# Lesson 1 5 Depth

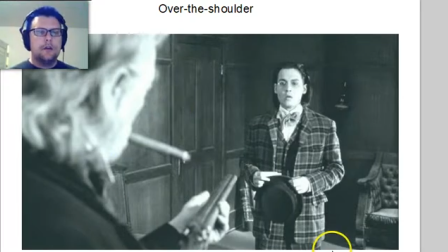(16:03)
And basically what you have here is you have your main wide frame broken up by the foreground element of the character whose shoulder you are over, and a new frame that contains the subject of the shot.
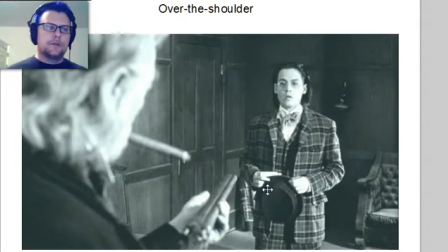(16:20)
And so again, this sort of crosses lines with some of the other elements like flow and leading lines and perspective and look space are all at play here. But what's really neat about it is that instead of a nice sharp square around everything,
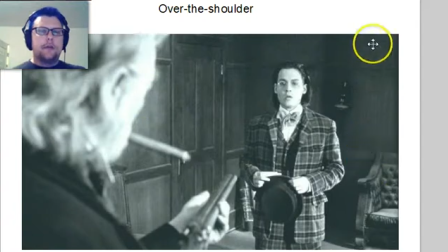(16:39)
we have this sort of new organically shaped frame that puts our character in the idea. We're looking at the character with the idea of how he relates to this foreground object.
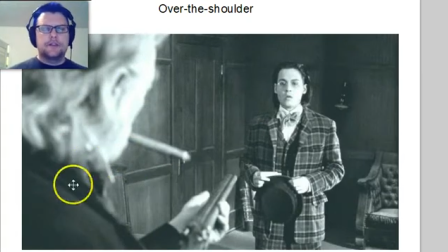(16:52)
And so this is very common. Usually conversation scenes jump back and forth between over-the-shoulder shots of both characters, and it constantly reminds you that what you're looking at is to be thought of in the context of the thing that you're looking past. And obviously this scene has some really cool other stuff going on with it too in terms of leading lines.
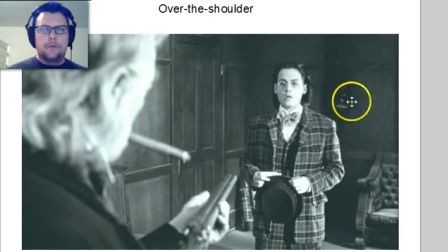(17:11)
You know, the paneling in the room all points to Johnny Depp. The props, you know, the shotgun right here is a very strong leading line that points to him. The cigar in his mouth, you know, it points to him as well. It's kind of distraction because it doesn't point to his face, but it does point to the shotgun, which then points to him.
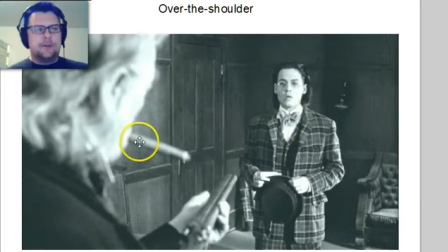(17:31)
So maybe that works out. There's a multi-step Rube Goldberg sort of effect going on there. But this over the shoulder is a very common way to frame your subject in a way that breaks up sort of the straight geometric frame.
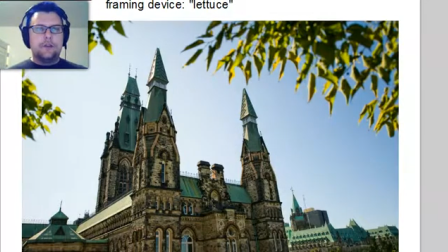(17:46)
You can also do this thing called using lettuce is the term that we use for it,
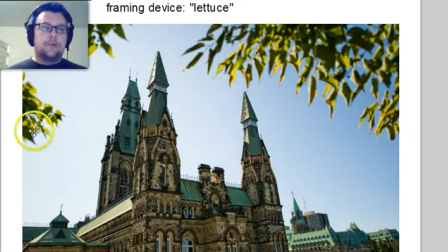(17:54)
which is actually foliage that breaks up the edges of your frame to give it more of a dynamic perspective and also give you a sense of depth and perspective of the viewer. So you can imagine this shot that didn't have this in it. You'd have these very straight negative space
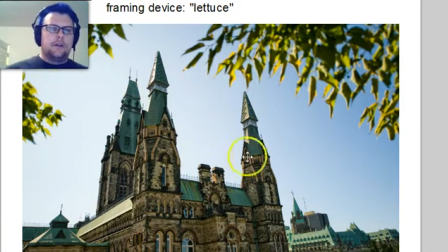(18:13)
sections of the sky that would be against what you're seeing here, the subject, which is actually this church. And what putting this lettuce in the frame is, or foliage, if you want to use sort of a more mundane terminology, this is actually what people call it when you're doing a shot on set. They're like, let's get some lettuce in there.
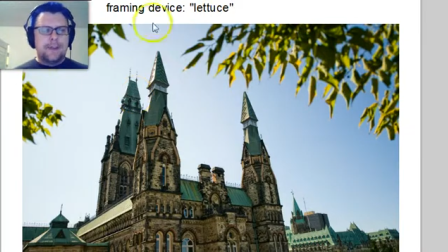(18:30)
And by the by, usually when you see a shot like this, it's not because they're actually under a tree, because that almost never works out logistically. People who are doing these productions, usually grips come in with these branches that are pulled off of trees,
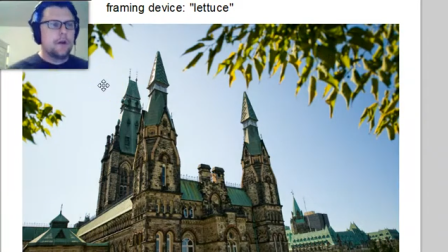(18:45)
and they put them on stands and they creep them into the shot until the cinematographer gets what he wants. Because all of this stuff is about creating an illusion, right? So it's not about recording the world as it is. No camera can actually do that. So I think each of these frames is really more like a painting more than a representation of the real world.
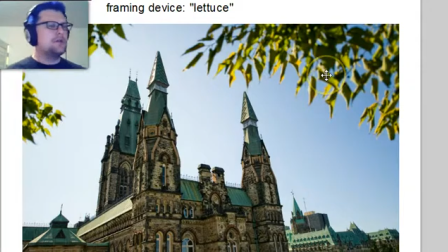(19:04)
So whenever you see this kind of foliage in a shot, you can be pretty sure that that isn't actually a naturally occurring shot. Occasionally, but most of the time it's not. So anyway, if we didn't have this, we'd have these very unbroken sections of sky that would start to have a much more visual weight to them.
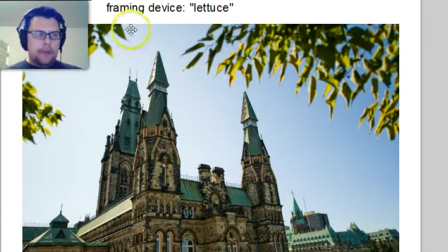(19:21)
And by placing this foliage in the shot, not only do we break that up to create an interesting shape that sort of mimics the shape of our subject, which makes it a little bit stronger in the frame compared to just the bleak sky.
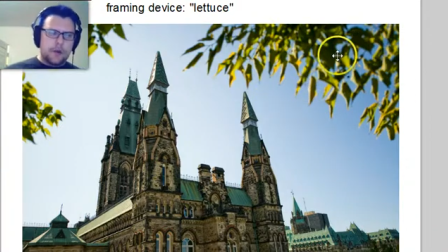(19:36)
It makes the negative space not so powerful in this shot. If you had a huge section of blue up here, it would have a lot more visual weight, but because you have this pattern up here, it breaks that up and creates a different dynamic between the outside of the frame and the inside of the frame. And it also creates the idea of a perspective.
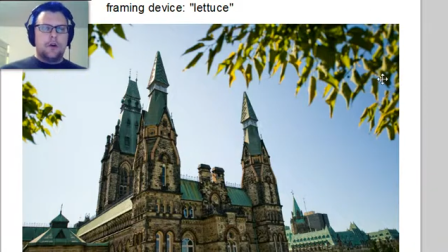(19:54)
You know, without these, you wouldn't necessarily know where you were supposedly seeing this from. You know, it could be 2 feet off the ground, it could be 100 feet off the ground. The particular perspective is not that great, but by simulating the idea of being under a tree, it helps us figure out the scale and distance of the shot and makes it seem a lot bigger.
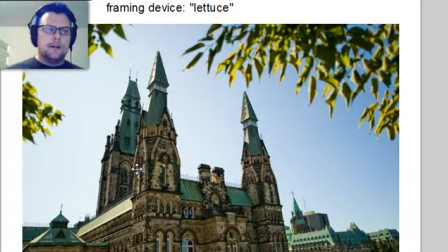(20:13)
Like, okay, this is huge and we're seeing it from far away and low on the ground rather than it being, you know, a model that we're seeing from, you know, it's just sitting on a table somewhere. So it does actually create this concept of, you know, where are you as a viewer looking at this scene, and can help you sort of make more sense out of it.
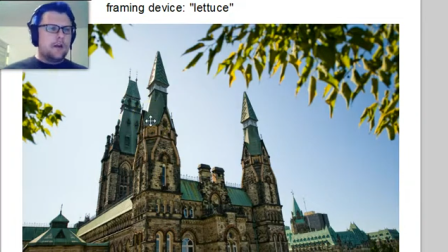(20:32)
And again, these are things that are very subtle and work with general human psychology and the ideas of perception and the presumptions that we have when we see images. And that's what's sort of the fun of the magic of composition and photography,
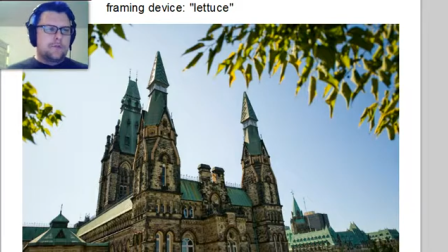(20:49)
is that you're able to play with those things and make people sort of think that they're seeing things that maybe they otherwise wouldn't actually believe that they were seeing. So we've had over the shoulders, and we've had this idea of putting lettuce or foliage in a shot,
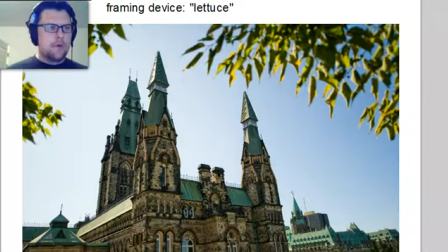(21:02)
items that break up the space, but probably the much more powerful option here is what we call a frame within a frame, where you very strongly reshape the part of the screen that you're staging your action in.
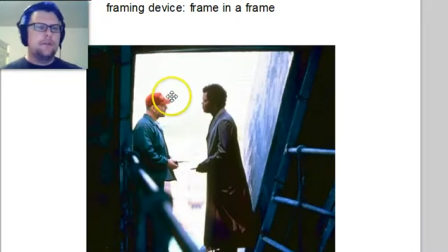(21:17)
So this shot from, what is this, Unbreakable with Bruce Willis and Samuel Jackson does a very good job of this. You know, they've got this frame here, and this is actually kind of a terrible screenshot because this movie is not 4:3. This scene actually extends to the sides even more. So if you watch the movie, this is actually a much more dramatic decision.
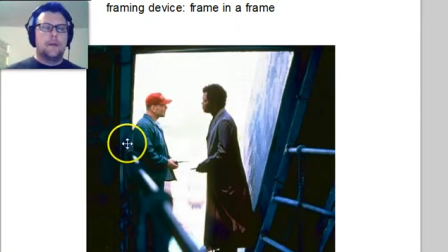(21:37)
Is that they've placed them inside this hallway that has a highly contrasting space to it, compared to all the rest of the frame. So what they've done here is they said, you know what, we've got all of this frame to work with, but we want to really put these people inside a box, inside the box.
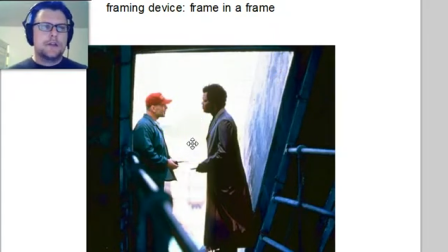(21:56)
And that reinforces the connection with them. This is the first time that these characters really start to sort of get under each other's skin. They've had a couple of run-ins before, but this is where Bruce Willis's character is really starting to think about the Samuel Jackson character and think, hey, you know, maybe he's right.
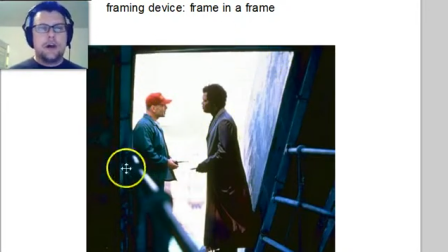(22:13)
He's kind of getting closer. Their relationship is getting closer. So putting them inside a white box, inside of a big, dark, blackish frame, is not an accident. You know, the cinematographers were like, hey, this gets that idea of people being close together, even though the world is a big and separating place.
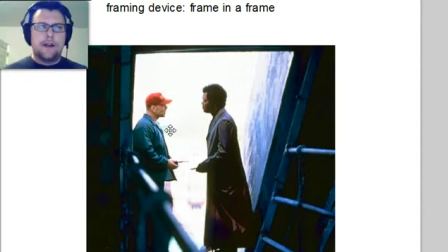(22:30)
You know, that's all being said. This is sort of that cinematic language that we talked about, and it's not because they didn't think about this. This was something that was a very, you know, totally on the nose decision that they made. And so putting people in doorways, inside of window frames,
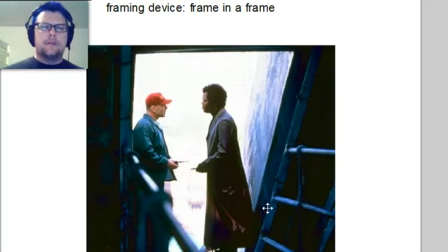(22:46)
between trees, things like that are a very subtle way of manipulating the viewer's emotion into how they perceive this shot. And again, if you imagine that they'd shot this, if they just moved the whole scene out into the field where everything was bright and white around them,
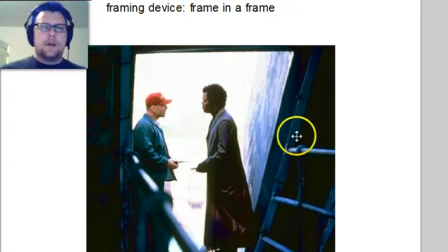(23:02)
it would feel very different because the negative space around them wouldn't be sort of crowding them together. It would be sort of two guys in a big open field, and it would be much more sort of like not clear what the relationship is. So anyway, this is a fun way of doing things, and probably my favorite movie
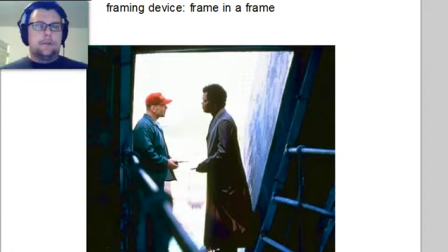(23:22)
that does this in a lot of different ways and does basically everything awesome compositionally that you can think of is this movie Lola Rent.
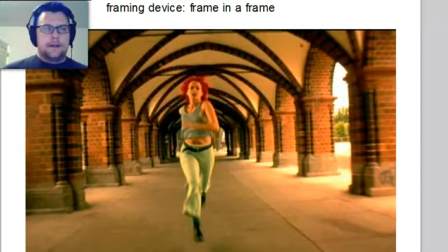(23:29)
In America, it was called Run, Lola, Run, which makes it sound like it's for remedial reading class, but it is not. This is an awesome film. And you can see in this shot, Lola is running towards the camera, and you've got, again, a lot of our compositional things going on.
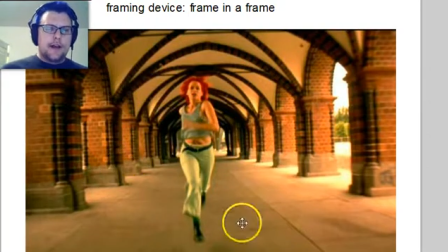(23:47)
You've got this repetition that creates lines. You've got the lines of the sidewalk. And this is very much like that train station shot that we looked at before, where they put her smack in the middle of the screen because the lines draw you right there. Now, again, this is in contrast to our rule of thirds shot. They could have moved this whole thing over,
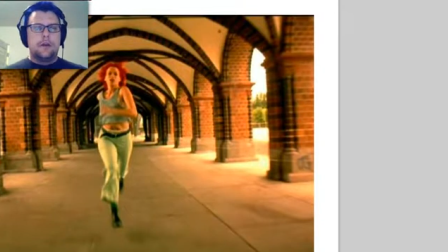(24:02)
you know, like I could do now and say, oh, well, she's on a rule of third now, if you imagine that our screen, you know, extended everywhere else. But it's actually stronger because you lose some of the leading lines if you do that.
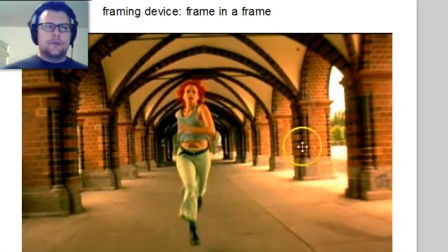(24:17)
So not only do you have leading lines, but this creates sort of a frame within a frame.